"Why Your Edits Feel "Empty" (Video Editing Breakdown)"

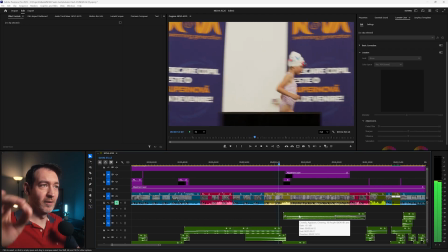31:49 And we have a riser because we're preparing for the premiere, the diplomas.
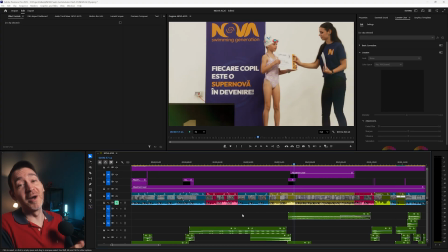31:56 Now, I don't know about you, but I love this part.
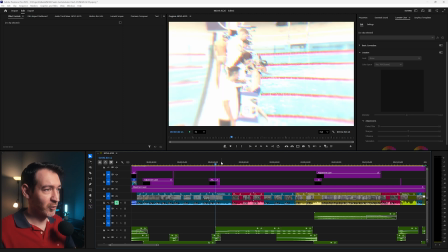31:58 We're racing, we're near the finish line, we made it, we're there, and then quiet, tension.
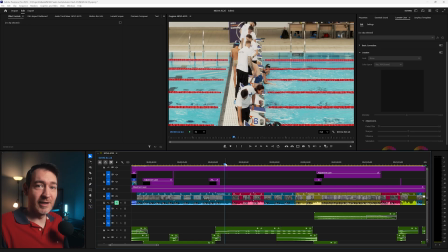32:06 Who's gonna win? Who's gonna get their diploma? Who's gonna get up on the podium?
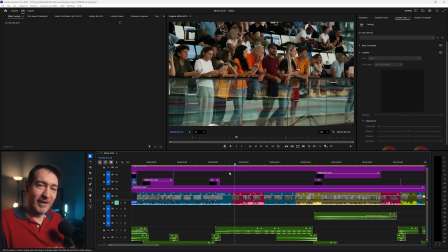32:10 And I showed that through their parents because, again, the kids, they're in the thick of it. They're not really thinking about, okay, am I gonna win a medal or not? But the parents are, because the tension is higher when you're in a position of not being able to do anything.
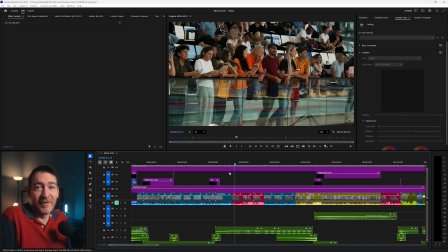32:26 You're not able to help your kid swim faster. It's all up to him or her. So all of that pressure, you're internalizing it as a parent, and you're just sitting there waiting. Oh my God, did he win? What did he do? Especially, look at this guy here, this dad. He's literally biting his fingernails.
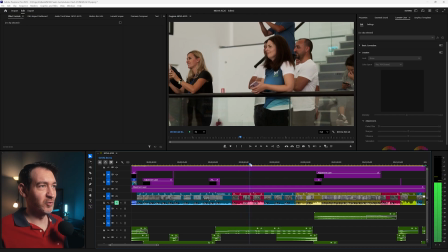32:44 So you're going from that. This mom, she's waiting. These parents are waiting.
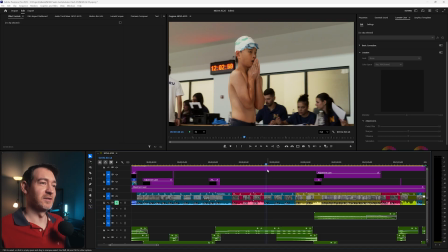32:51 They don't know what's gonna happen. This kid, this is a great shot, even though the background isn't all that great, but this is a great shot of this kid.
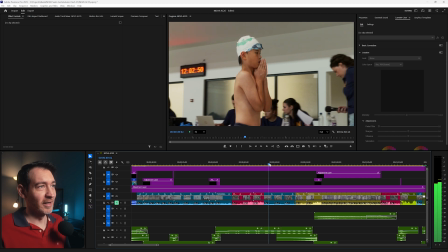32:58 He got out of the pool and look at him, he's literally praying. That's probably not what he's doing, but it looks like he's praying, let me get a medal, or at least let me get a good time.
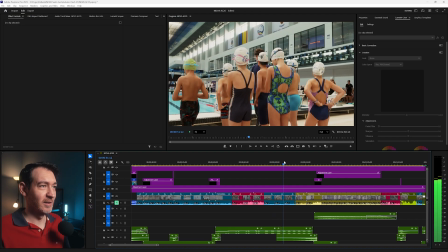33:10 So we're building all of this tension going. The other kids and these kids, they're waiting to see the results.
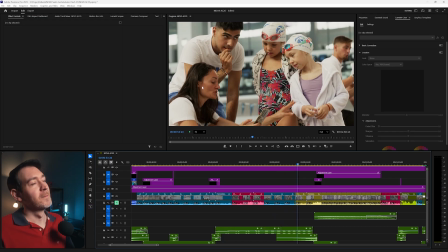33:18 And now we have this part where these two, they are coaches. They're literally telling the kids from their phone what's about to happen, who won and who hasn't.
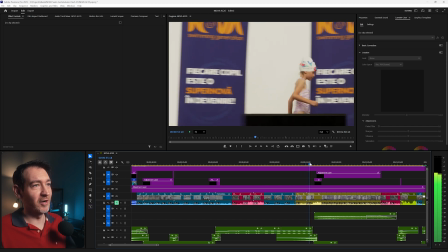33:29 And then we're going to this part where the kid actually is going up to the podium.
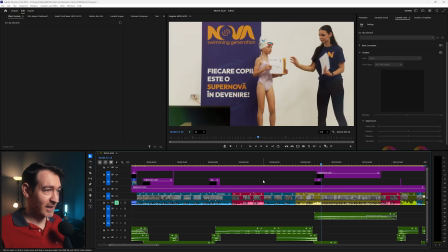33:34 She's gonna get her diploma and the medal. Now, in terms of sound design, like I said, a whole bunch of stuff is going on.
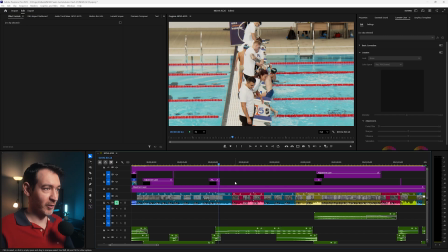33:41 So let's listen to it again. I'll talk through it as it goes along. So let me just unmute it.
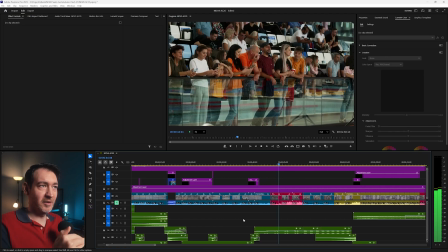33:49 Heartbeat, silence, getting a little bit of music. Everything is timed to the beat of the song.
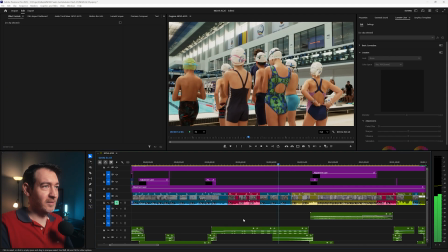33:56 Going, still building that tension. And now we're gonna swell.
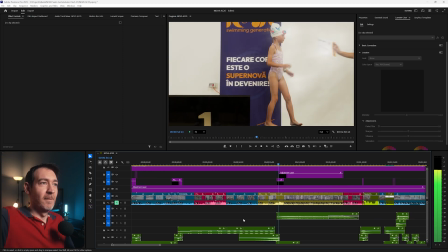34:00 We have a riser. Bam, hit. Everybody's happy.
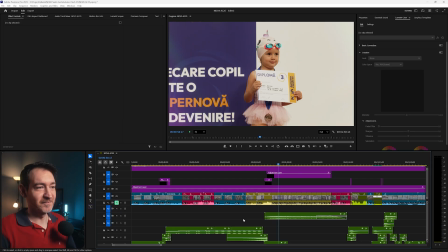34:06 Some kids get their medals. They're getting their diplomas. And what I did here in terms of visual effects,
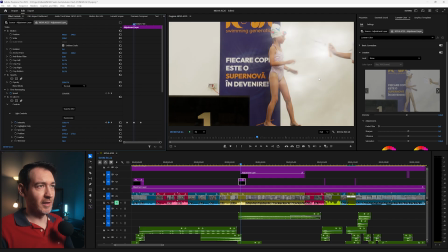34:14 again, we have a glint effects, keyframed, and it's at the maximum right here when she gets her diploma.
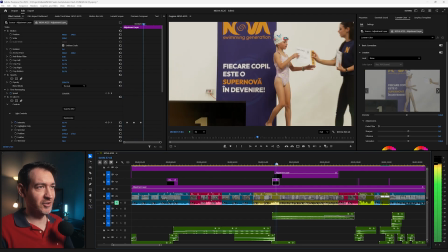34:22 So bam, a little bit of a flash here just to get the emphasis on the diplomas.
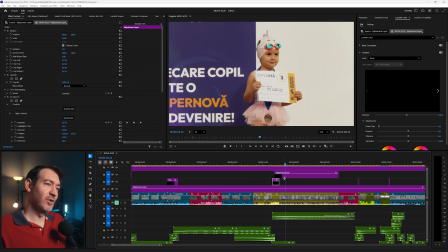34:30 And then while everything is going on, I have another adjustment layer with some light leaks.
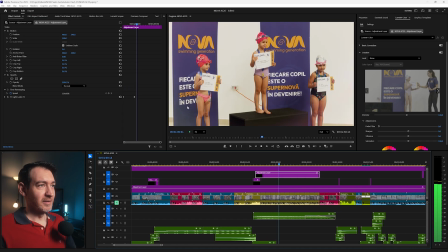34:38 And you can see here on the sides, I'm getting ahead of myself, but
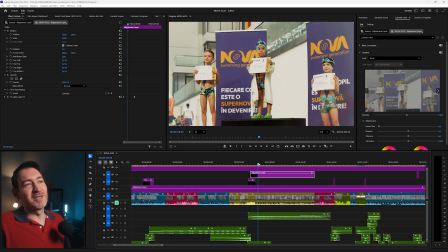34:44 Again, this is a little bit cheesy, but I wanted to emphasize like flashing lights, the spotlight is on the kids that actually won.
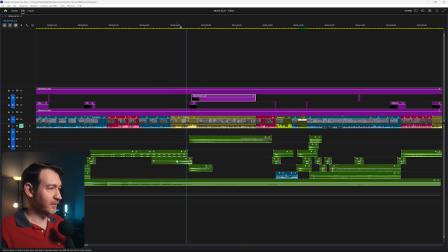34:52 But again, in terms of sound design, how I build this up, the song does most of the heavy lifting.
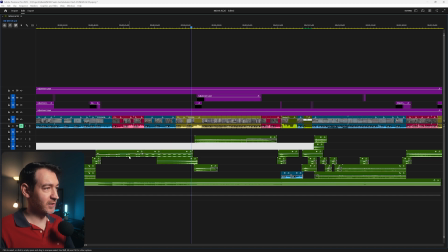34:58 I have this is the heartbeat, which is getting faster and faster, and we have the risers,
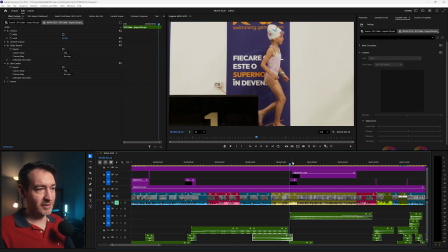35:05 the riser that hits bam when she gets her diploma.
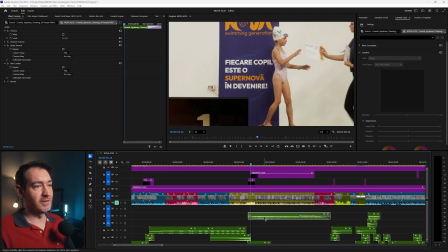35:10 And this part right here, this is cheering.
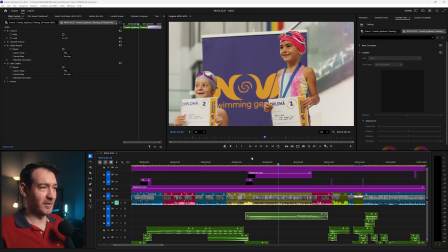35:17 Yay, my kid won. Woo! And that's pretty much it. And this whole section is just kids getting their diplomas.
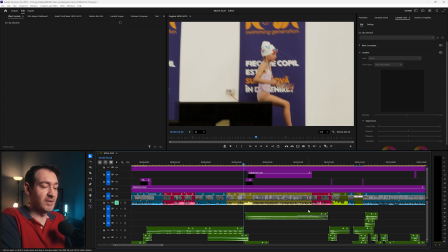35:26 This is the payoff to all of the tension and all of the buildup that I did so far. So let's just look at this part.
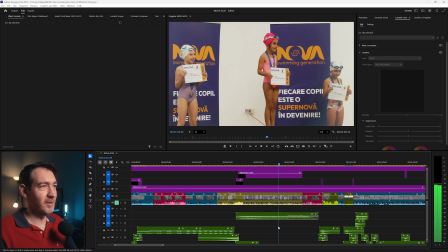35:37 The music is happy, it's cheerful. The kids won. Yay, them. And again, we're building.
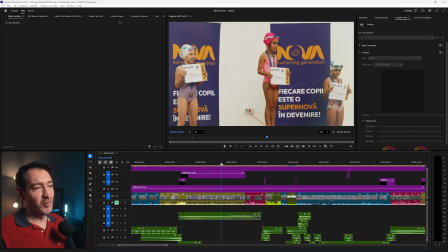35:48 Huh? How about that? We have shots with the kids on the podium getting their diplomas.
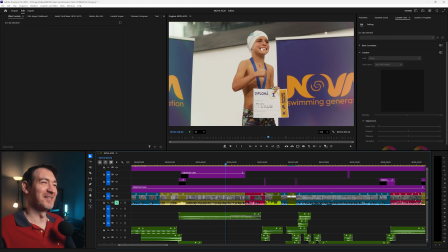35:54 Look at the look at the smile on this kid. He was really cute.
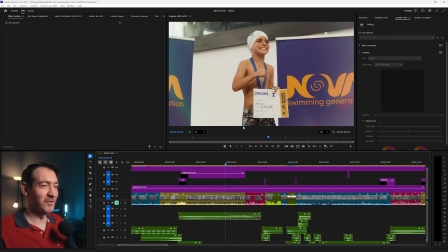35:57 He came to the interview afterward and was smiling as well.
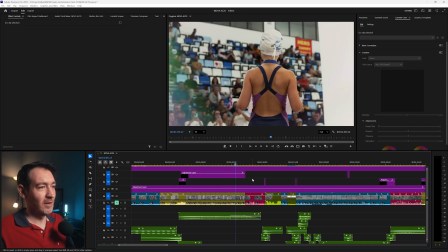36:00 So we're building with all of the kids getting their diplomas, and now the music is starting as well. We have another riser because we're building up to something else. And let's just listen to it again, because we have these 3 shots, and these are reaction shots with the parents, and these are important as well.
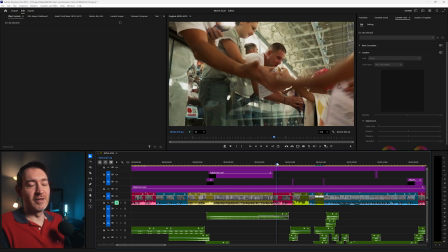36:19 And these are important because this is what it's all about. Yes, it's about the competition. Yes, maybe it's about the medals and the winning and whatnot, but it's the feeling
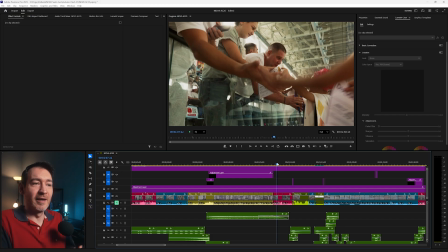36:32 of pride that the parents get once their kid actually manages not necessarily to win, but to finish that race. And in your videos and recaps, you want to emphasize that
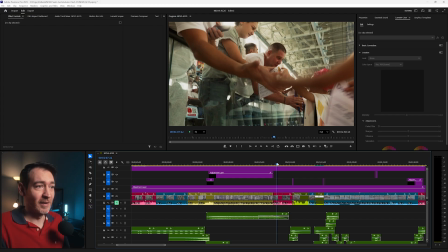36:46 feeling of joy and pride that the parents and the kids have. And it's important to capture those moments with the kids and their parents.
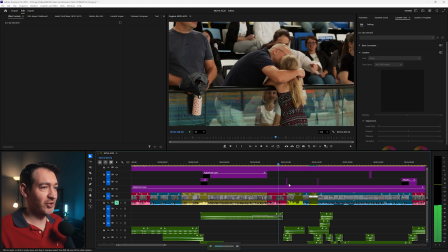36:54 So this is what I did here. Shot. And we're going to end on this reaction shot. And actually, there's a digital zoom here. You see position and scale of the proud parents kissing their champion.
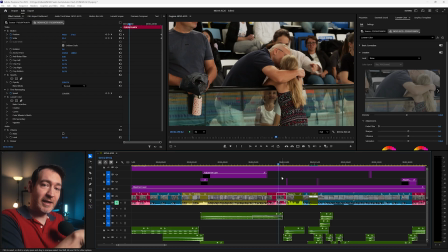37:07 And if you listen to the song, this is where the tension is at its maximum, but we also get that release with the bass drop. So let's just listen to this part again.
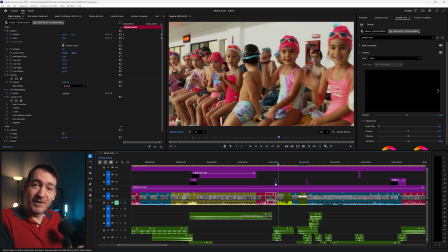37:20 Boom. Bam. And we have that moment of silence before we get into the thick of it again. We have that impact, the song starts to pick up again, and we're back with the action.
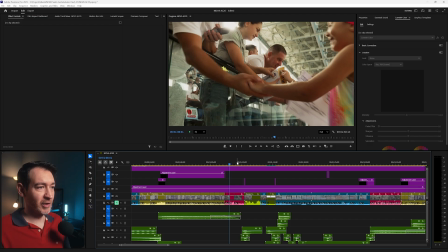37:34 Notice the difference between how this clip was shot,
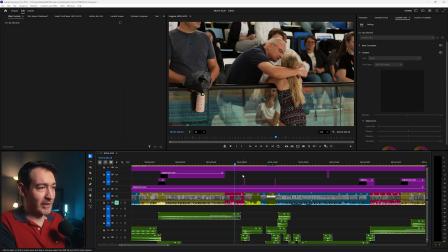37:39 and yes, we have a digital zoom, but it's mainly static, and what happens afterwards.
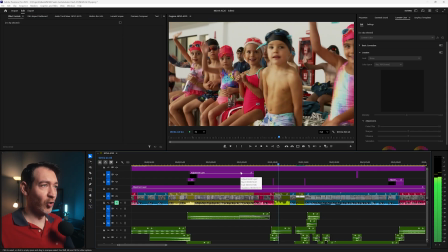37:46 Boom, a whole bunch of action,
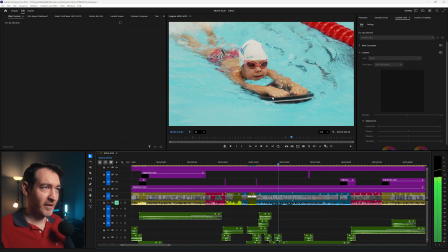37:51 dynamic, kids swimming, more effects. It's more dynamic, and it's building up again.
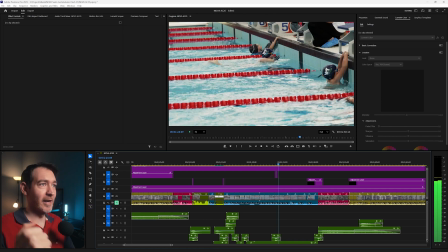37:58 Riser, bam, effects. We have an impact.
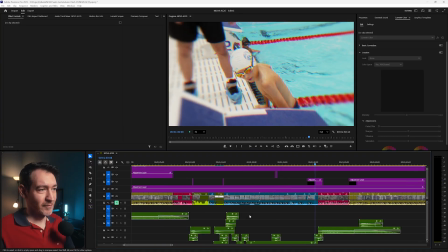38:06 See? So once we're done with the first part, and the first kids that swam got their prizes and they were up on the podium and they celebrated with their kids, now it's time to start everything all over again with a new batch of kids.
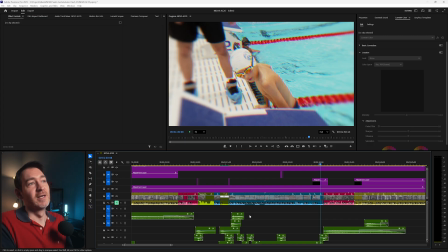38:21 New emotions, new effort put in by the kids, and again, more and more anxiety for the parents. And I wanted this part to be even more dynamic than the first part where we saw the kids swimming.
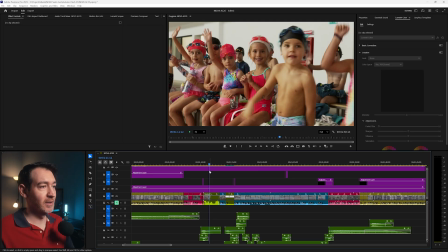38:34 So that's why you get to see here some speed ramps and some more effects transitions added between the clips.
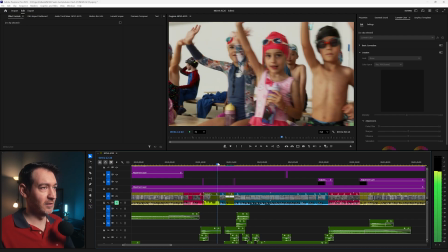38:41 So this is a speed ramp with the kids cheering. They're cheering.
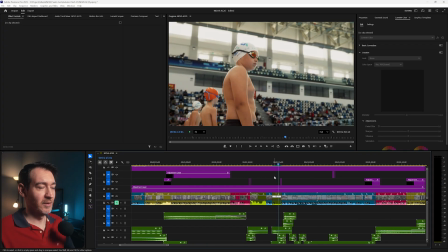38:46 This is definitely a speed ramp to this kid right here, and then the exact same kid,
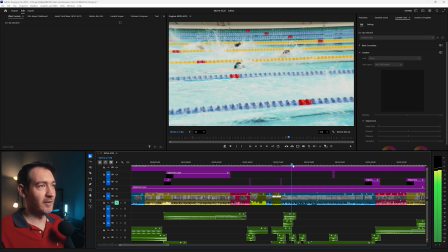38:52 we have a transition, and now he's jumping into the pool, and everybody's swimming. They're swimming, and we have some zoom in transitions.
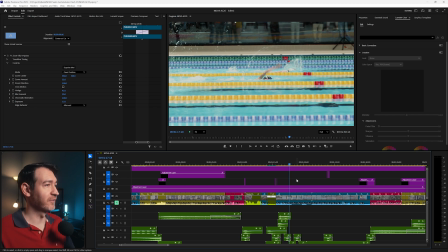38:59 I wanted to test out the new Film Impact dashboard effects. So this is a simple zoom blur impact.
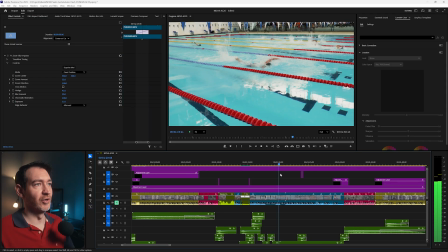39:05 Zoom blur, and now some quick shots with the kids.
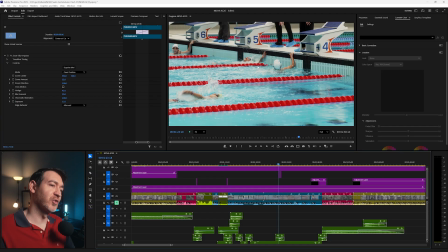39:11 Again, they're swimming, and they're reaching the finish line. Because after all of this section is over, we're gonna have some reaction shots again, and we're gonna have the premieres again.
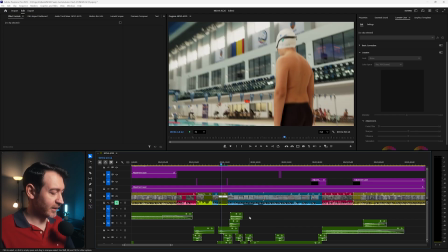39:24 Now, in terms of sound design, again, we have some
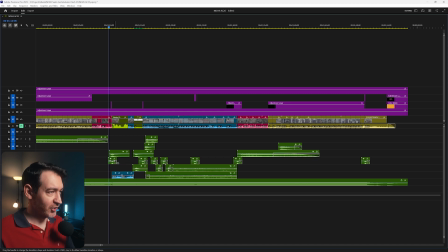39:28 whooshes, we have the camera shutter, we have some risers. This is the part with splashes when kids are jumping into the pool. Again, some whooshes, If we were just to listen to this without the music, this is what that will sound like.
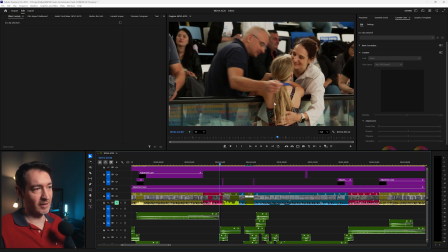39:46 So again, this is where the bass drop is, the silence, and there we're getting into the more dynamic part of the song again.
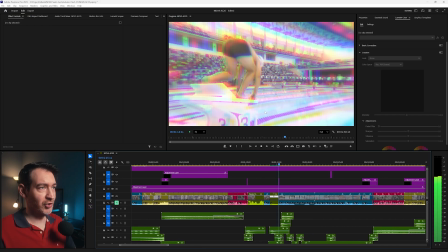39:56 Cheering, cheering, cheering. Whoosh, bam, water, whooshes.